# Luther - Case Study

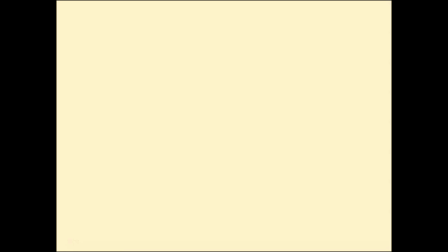Hello everyone, welcome to another video. So this is the moment that a lot of you guys have been waiting for. We are finally going to get in to the Luther analysis. Thank you so much for being so patient with me.
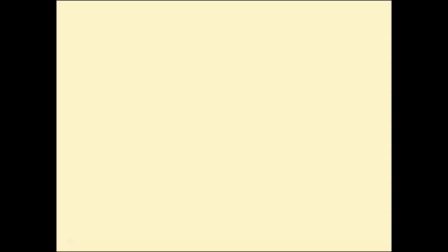As I said in my update video, this was a long episode to analyse, so I hope that I have done it justice. I just want to say a thank you to a few people who have helped me along the way with this. So before we get started I just want to say a big thank you to Mr.
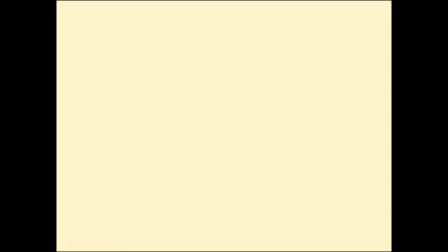Stevens who sent me a lot of stuff that helped me with a specific part of this analysis. I hope that I have done it justice for all of you guys and that you find it useful. Before we get into it though we do have a few shout outs today so big shout out to Chris,
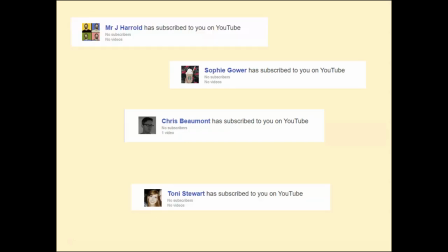to Sophie, to Tony and also to Mr Harold. Better late than never. So let's get into this analysis then.
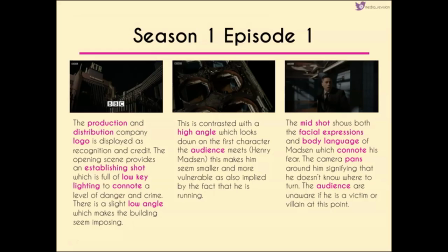So season one episode one this was the pilot episode of Luther. Now we don't really have pilot season in the UK in the same sort of way that they do in the US but you could class this episode as the pilot.
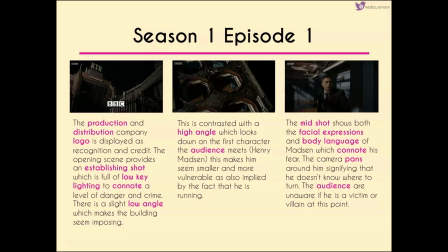So the production and distribution company logo which is the BBC is displayed right at the very beginning of the episode. You'll see that it's also as a watermark on all of these clips that's because I got all of these clips from iPlayer and I'll pop a link to that down below in the description box.
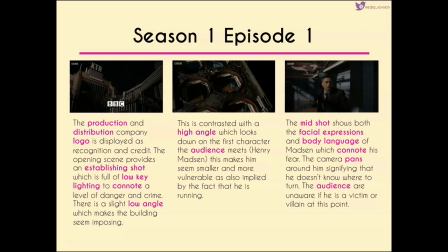This is displayed mostly as a form of recognition and credit. The opening scene initially gives us this establishing shot where we see the sort of warehouse. It's full of low-key lighting so lots of darkness, lots of shadows to connote there's a level of danger and crime.
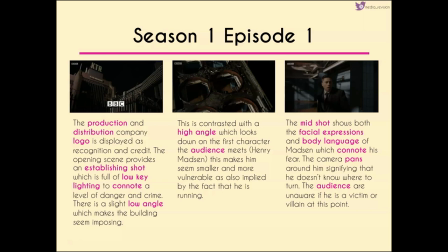There's also a slight low angle here as well which makes the setting and the building seem quite imposing. This is then contrasted with a high angle where we see our first character who is Henry Madsen. He seems much much smaller because we're viewing him from this high angle and it's also implied that he is um sort of a
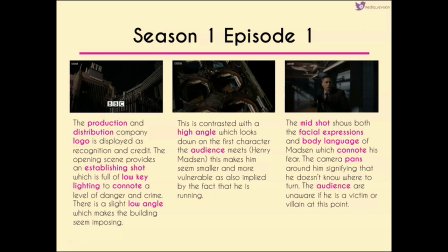like a victim or prey by the fact that he is running we then get this mid shot where we see both the facial expression and the body language of madison this connotes his fear we get a camera panning around him signifying that he doesn't know which way to turn and so we're
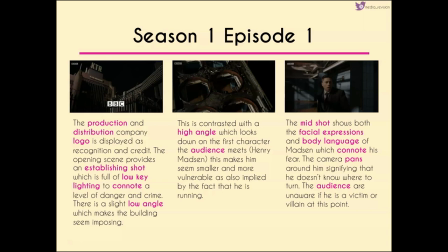unaware whether he's victim or villain at this point although everything is setting up that he is likely to be the victim.
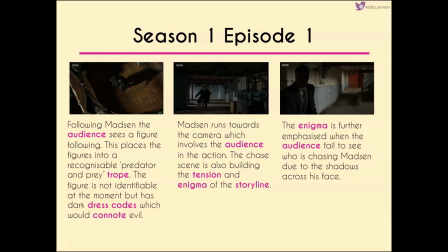Following Madsen, we see this figure who is continuing after him. This places him into the sort of predator and prey trope, so we realise now that he's most likely to be a victim. The figure's not identifiable, but we've got very dark dress codes which suggest sort of evil.
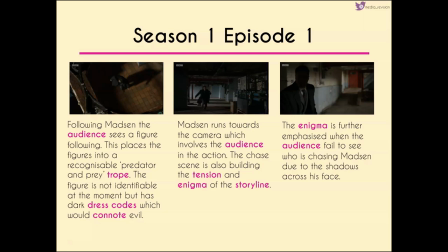We then have Madsen running towards the camera, so the audience are directly involved in the action. This chase scene is also really important because it builds the tension and enigma of the storyline. We then have further enigma built when we fail to see who's chasing Madsen so obviously we know from hindsight that this is Luther but at the moment
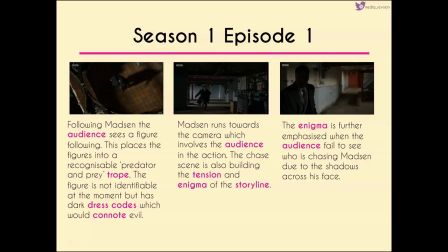his identity is kept mysterious because we've got shadows across his face sort of like building up to this big reveal of who it actually is.
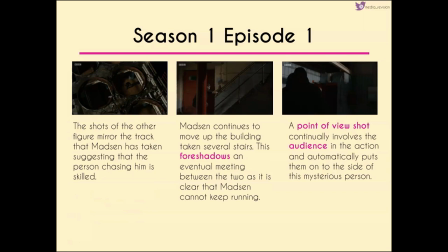So shots of the other figure sort of mirror the same path that Madsen has taken so we get very similar shots. This suggests that the person chasing him is really skilled and sort of following in his footsteps. We have a lot of cut shots between this mysterious figure and Madsen as he continues to move up the building.
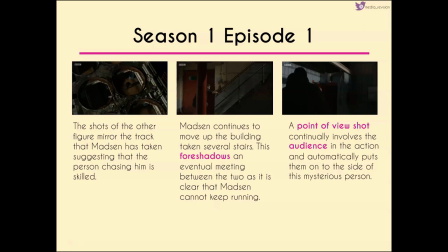We have this sense of foreshadowing that there's going to be an eventual meeting between the two because we know that Madsen can't keep running.